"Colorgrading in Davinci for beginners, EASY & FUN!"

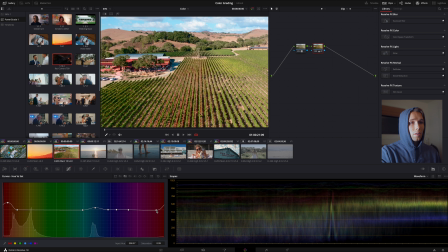And I'm gonna pull this so it's a softer curve. Same thing over here. And let's look at what our image looks like as a whole.
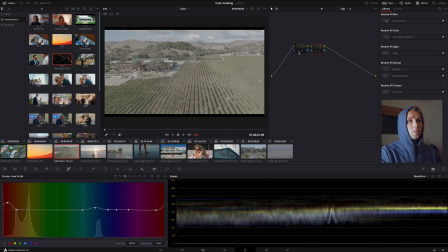Look at this. This is 2 nodes, people. Boom, boom.
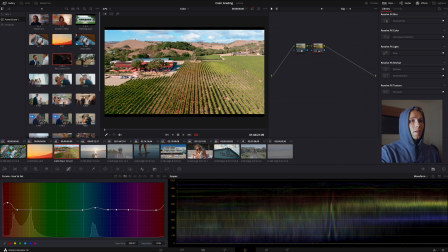You saw that process right there. Okay. Now, let's say, oh, I kind of like that. I like how it's easier for you when it's only 2 nodes. Well, let's hop over to stills. Let's create a still right here.
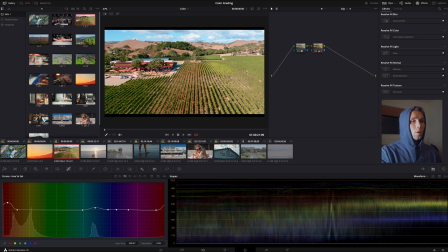You can use B as a shortcut, or you can just control click and click grab still. Now you can see the grab still is right here. Well, let's hop over to the next shot. Here's a shot right here.
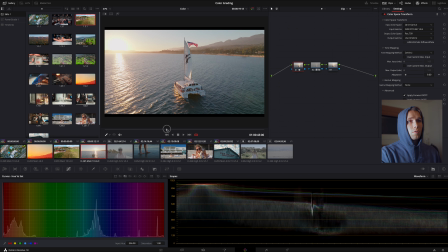One tip I want to give y'all is find the hero frame, because obviously you see a lot of this footage. Well, I know I'm wanting to use that shot right there. Like, that's my hero frame. So let's go ahead and apply that grade.
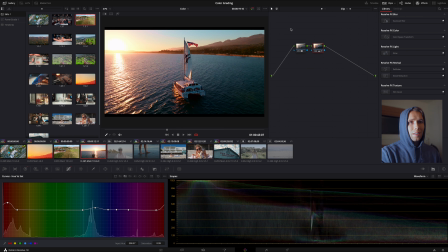Now you can see we've applied that. Well, it's not done, okay? That's not gonna be the one all fix all. And sometimes what I'll even do, and I wanna do this for y'all to show, is look, I just reset the node grade.
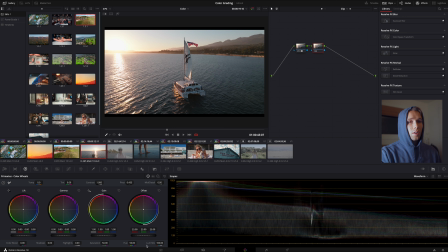Now we're gonna walk through that exact process one more time. So let's pull down our lift ever so slightly. Don't need to crush. And let's pull down our highlights, go up with our highlights, and see what we're liking.
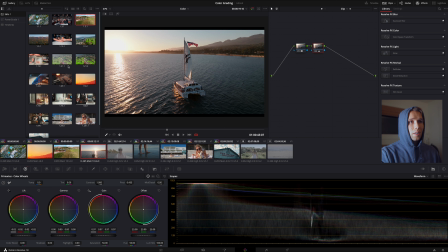I want to come down because I see a little overexposure right here. Then I want to see what I can do with my gain. And I like 0.03. Then let's grab some color boost.
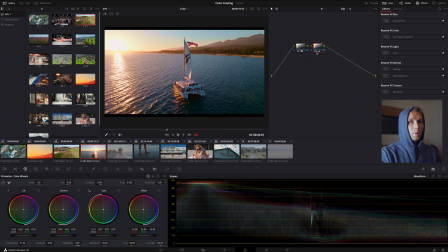Starting to get somewhere. I like that. Let's look at where we're at. It's looking really good. Okay, now one thing I'm noticing is I think that the sky was oranger here, so I'm actually going to slightly change my temperature.
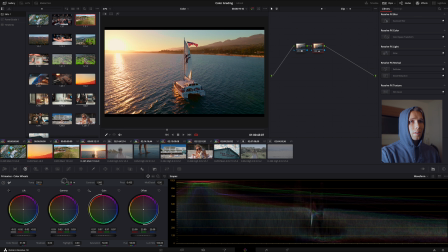And you could affect your tint, but that's not what I want to do. I want to make sure that this is accurate, which should be right about there. Okay, one thing you may be noticing is that I see some green reflection in the water right here. Do you guys see that? I don't like that. So I want to affect that.
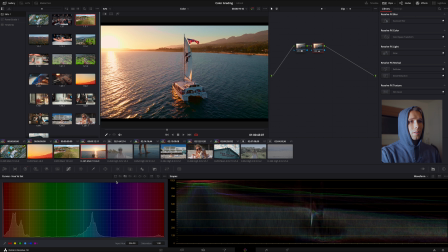So I'm going to actually first come in, finish doing what I wanted to do with my curves. notice we're starting to peak here, so I may just hop back over here and pull down ever so slightly more. Right there, I like that. And you can always do this too.
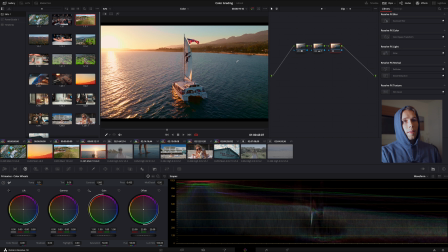Right there. Now, there's some green in the water that I'm not wanting.
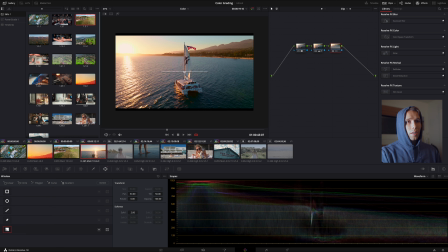So I'm gonna come over here and I'm gonna hop over and I'm gonna grab a gradient, okay? Now, Shift H is gonna reveal what we're selecting, okay?
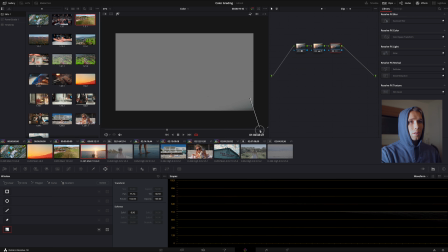Which we only want to be selecting that. We don't need any green in that. So, I like that. And let's hop over to our curves. Let's go to our hue and let's grab some of that, which I know it's way more green than that.
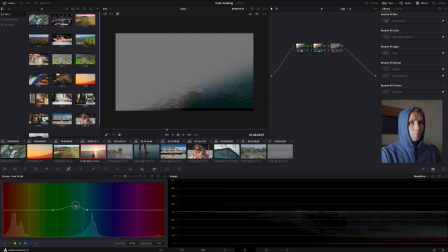So I'm gonna make this a little wider and I'm gonna start pulling that down. And that's not the last step. We need to get some hue. Boom, okay. So here, we're gonna start to see it.
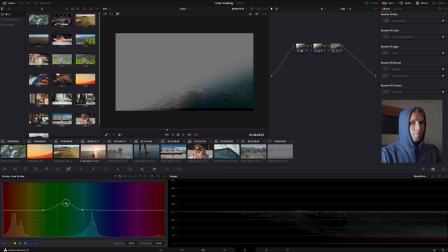Look at that.
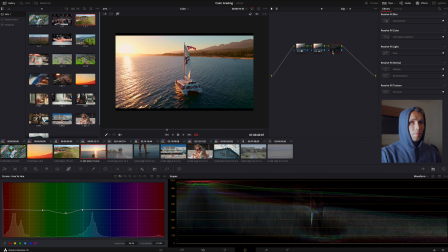Now,
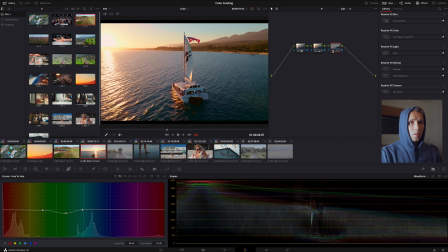see that green? How much more it blends in?
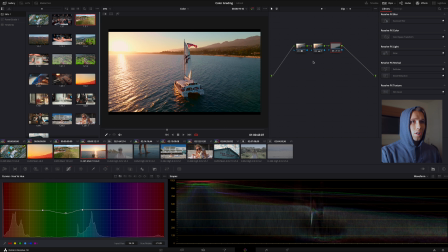And let's say, Jack, I don't really like that look. I want the green there. Well, no problem. We can delete that. We can keep that green, which is really kind of like a flare of sorts.